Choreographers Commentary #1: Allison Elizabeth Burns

Hello, my name is Alison Elizabeth Burns and I am a dance artist. I'm trying a new experiment today called Choreographer's Commentary. What I want to do is watch a choreography with a choreographer who created it and discuss the work in real time. So what this is going to look like is I'm going to throw up on the screen a video of a work that I made and I'm going to talk you through different sections of it. Let you in on the process a little bit and what I see when I look at this choreography so that you might oral my lens and maybe see the same thing. Of course you're welcome to see different things. That is one of the things a lot of artists talk about is that their work is open to interpretation so never feel like there's a right and wrong way to look at choreographic work all i'm doing is letting you see one way to see it all right so we're going to start with a short piece that i created for video called all dressed up to walk the dog so now i'm going to throw it up on the screen so you can see the video.
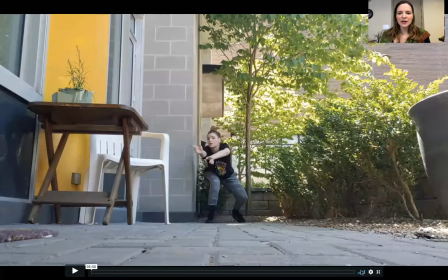And I'm going to turn the volume down a little bit so that we can keep talking. All right. Before I get started, I just want to talk about the context of this video. I created this for the 2020 Montreal Fringe Festival
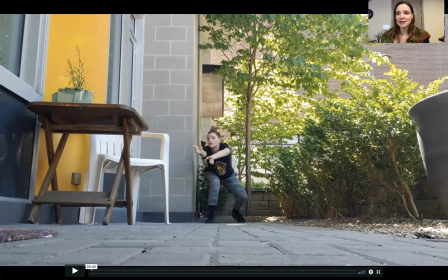and a segment of that called Bouges d'ici, which is a festival dedicated to dance in Montreal. So this is specifically a dance video commissioned by those two festivals. So here we go.
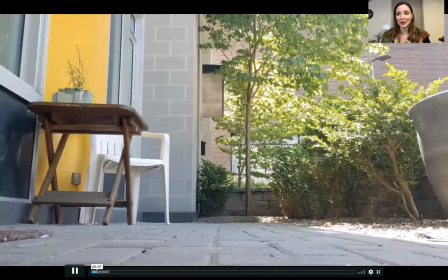This is my patio just outside my home here where I'm currently sitting talking to you.
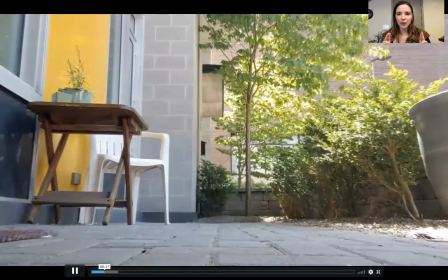I did a couple different views of it to set the scene and the rest of the film you'll see is all filmed from this one angle.
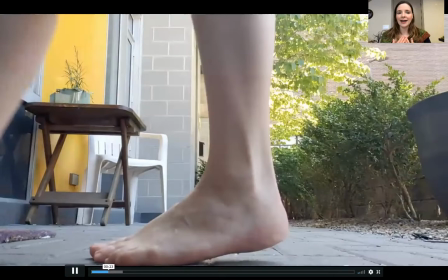What I wanted to do is play with depth where I'm doing this project by myself.
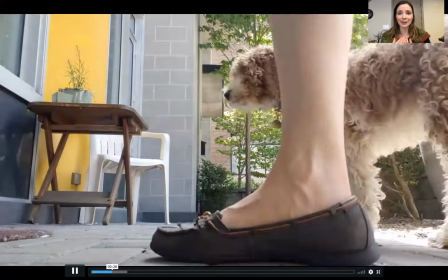I am not necessarily moving the camera but I can move away from the camera and therefore expose more of my body.
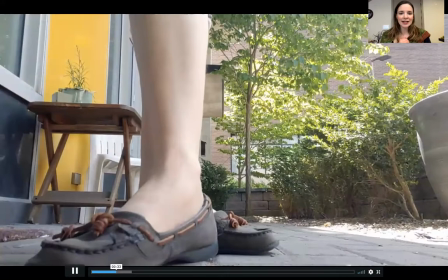That's little Hecate. That's our new pandemic puppy. So as you've seen different feet walking by,
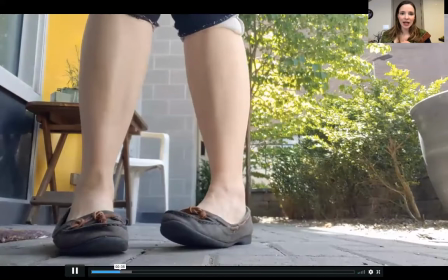different shoes of course they're all my feet and what I wanted to do is start this with
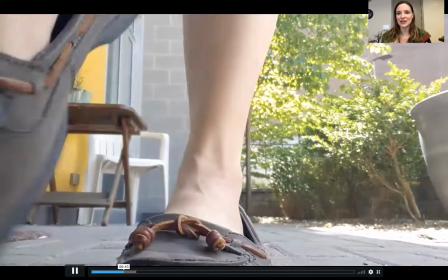a little foot dance and for me the different shoes have different personalities.
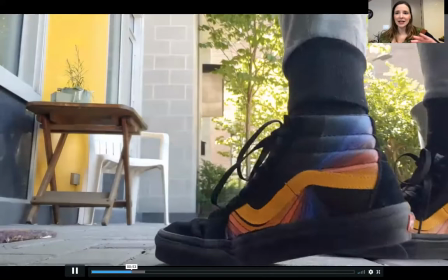So you can see I've dressed my legs differently to match the shoes that I'm wearing. There's also this idea of coming and going, right?
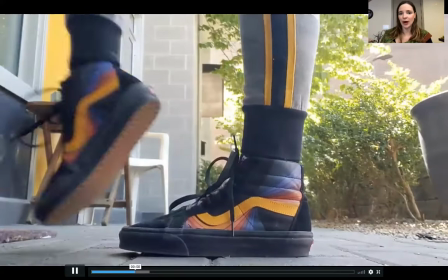On the left hand side of the screen is my home and on the right is the big wide world out there.
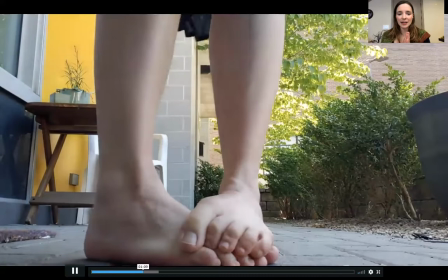Now I'm beginning to move a little further away from the screen, from the camera rather, so that I feel more of the screen, you can start to see my legs.
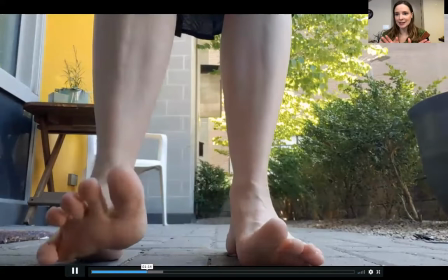And we're introducing right now the main three foot characters. so I had the sneakers
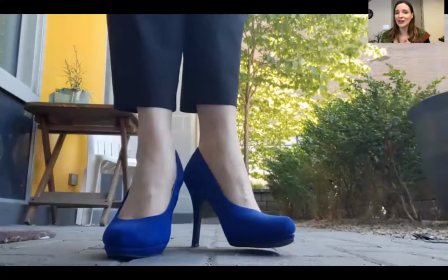that you just saw and then these little bare feet and
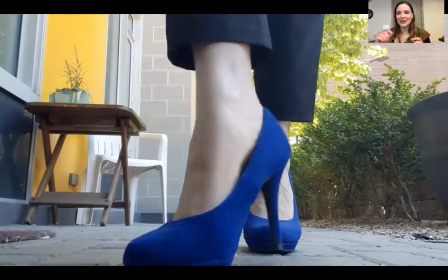these blue high heels so for each of these three like I said
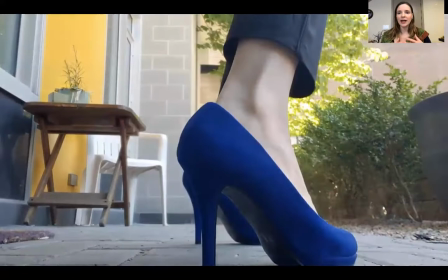there's a personality and when you start to see more of my body that translates to
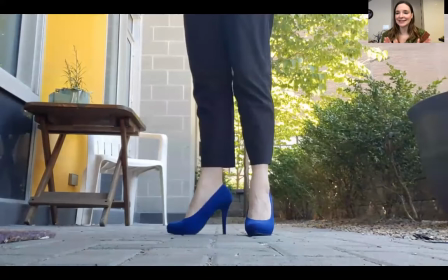a more full body intention that I'm working with this is of course good to
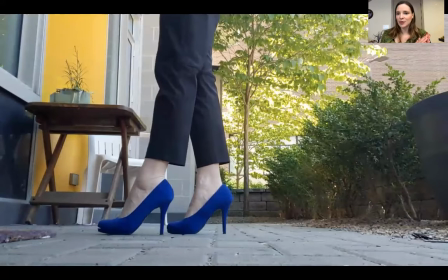know it's all improvised so I had this concept that I wanted to fulfill
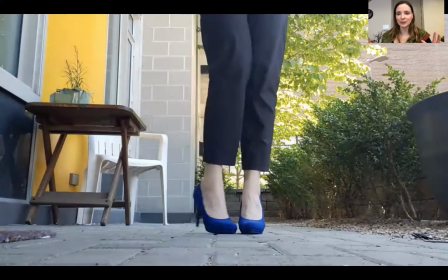so within that range I had a direction for
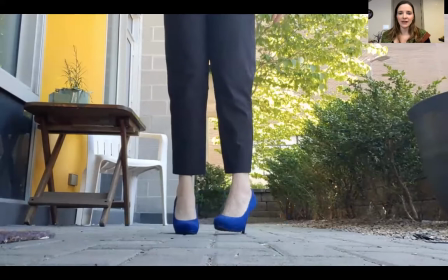myself but the movement itself is improvised and then what I do or what I did is
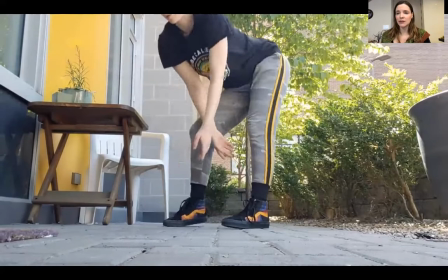is edit right with with the recorded footage I cut it up in ways that highlighted the moments that I appreciated from the
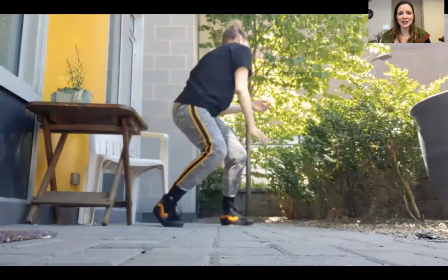improvisation so it's kind of like cheating at my choreography so now we're getting into it more you're seeing the three different ones that I've highlighted.